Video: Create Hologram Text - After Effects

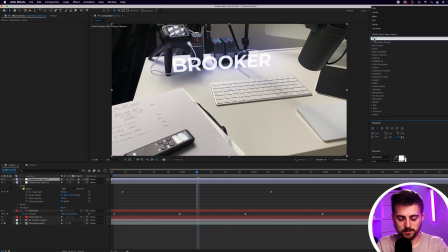8:14 Then we'll go into effect and presets and search for turbulent displacement. So turbulent displace, drop that onto your second adjustment layer.
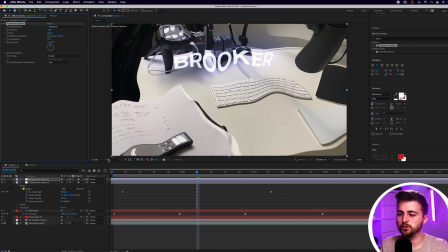8:23 Then you just want to go into evolution, create a brand new keyframe,
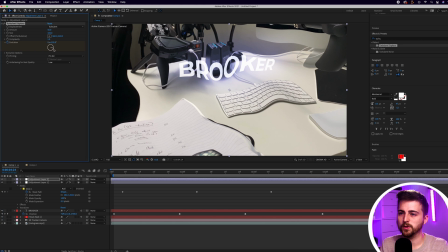8:28 making sure you're at the beginning, scroll through to the end and pull that evolution round to one rotation, so somewhere around 360. Then you just want to go ahead and pull the size down to a much smaller number.
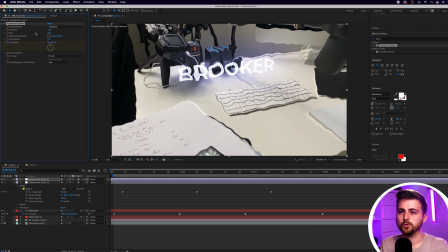8:42 So let's go for, there you go, somewhere around 20. And we can also pull the amount down as well to make that more subtle. There you go. And now from here, you can just go ahead and create a mask around that text layer.
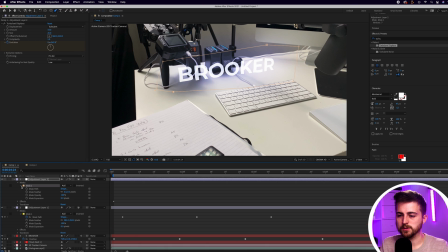8:59 We'll go into the adjustment layer, go into masks, mask one, pull that mask feather all the way up.
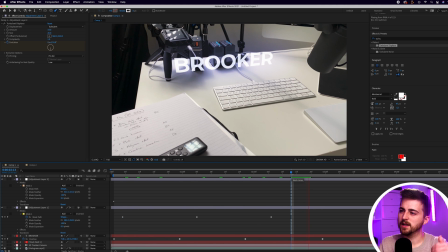9:09 And now when we play this back, you can see you've got this slightly cool distorted look to the text.
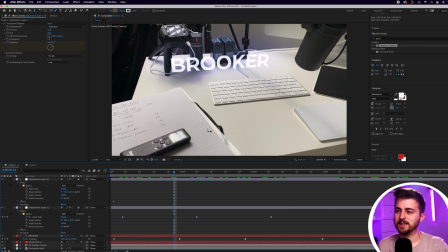9:14 Of course, though, if this was actually in the scene, then this would be casting light onto the table. At the moment, you can't see really any light cast onto the table. So let's go ahead and fix that.
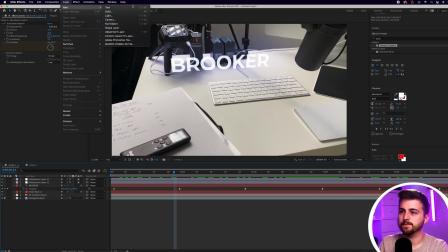9:24 We'll create another new adjustment layer. So layer, new adjustment layer. And now we'll just draw a mask on the table. So we'll just go around here. There you go. So the light would be cast across here. Now you just want to open up masks.
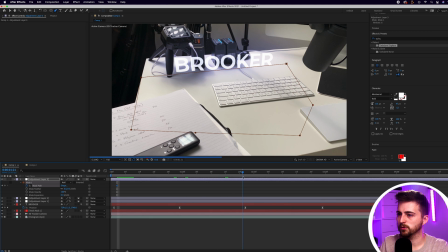9:43 We'll create a brand new keyframe on mask path. And then you just want to scroll through and make sure that this mask doesn't fall off the table. Make sure it's contained within the table. So just follow that camera movement around. There we go.
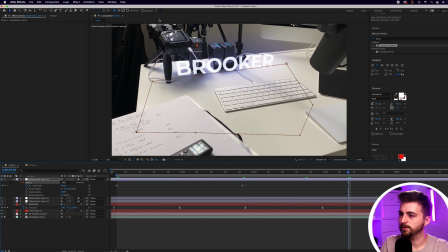9:53 That looks good.
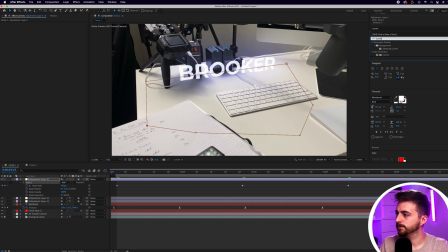9:58 And now from here, we can go into curves and we can drop curves onto adjustment layer 3. And then we can increase the brightness. Then we can increase the blue amount as well, because it's going to cast a blue light.
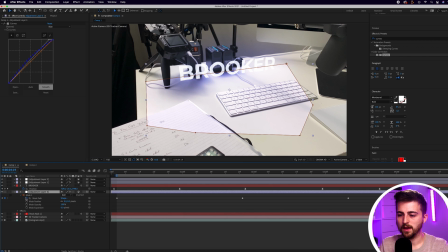10:12 We'll drop this underneath the text so that it's not affecting the text layer. And of course, we'll increase the moss feather to really blend this into the scene.
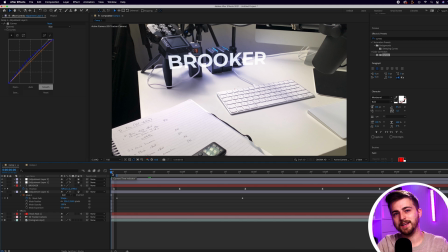10:21 Now, because we've got this up and down motion, the light would get less intense and more intense depending on how close it was to the table.
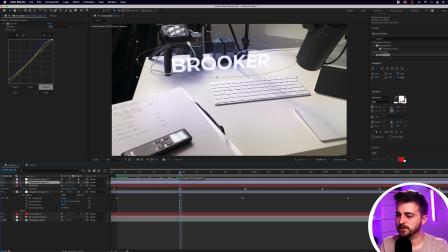10:28 So you just want to scroll through, and as you can see, this is its lowest point. So when it's in this point, your opacity would be 100%, to create a new keyframe there. If we go back to the beginning, it's gone up a bit, so we'll pull the opacity down to around 80.
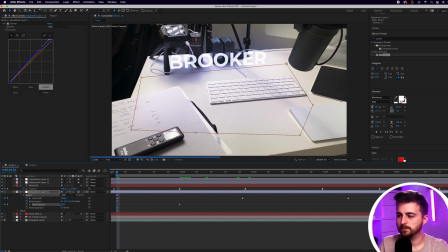10:41 Because it's going higher, there'll be less light on the table. Then we'll go across and we'll do the same thing.
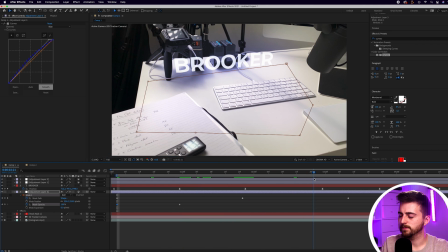10:49 So if that comes lower, there you go, so that's quite a high point, so that can go low again.
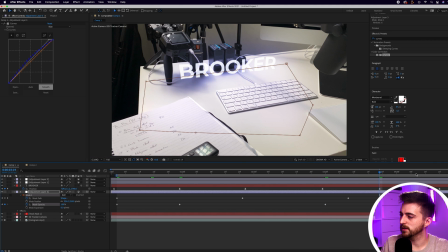10:59 Then it comes close to the table, so we can increase that again to 100, and then it bobs back up at the end, so we'll pull this back down again.
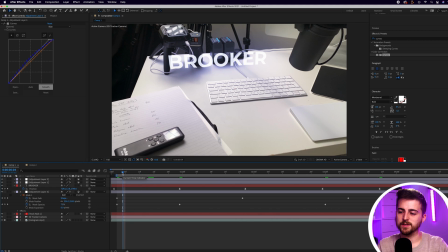11:06 So that light is going to get less or more intense depending on how close it is to the table. So feel free to get creative, explore the other plugins inside of Adobe After Effects to take this to the next level. But this is the basics of how you would track your footage, add text into your scene, and then turn that text into holographic text inside of Adobe After Effects. So thank you ever so much for watching this video. I really do appreciate your support, and hopefully I will see you in the next video. See you there.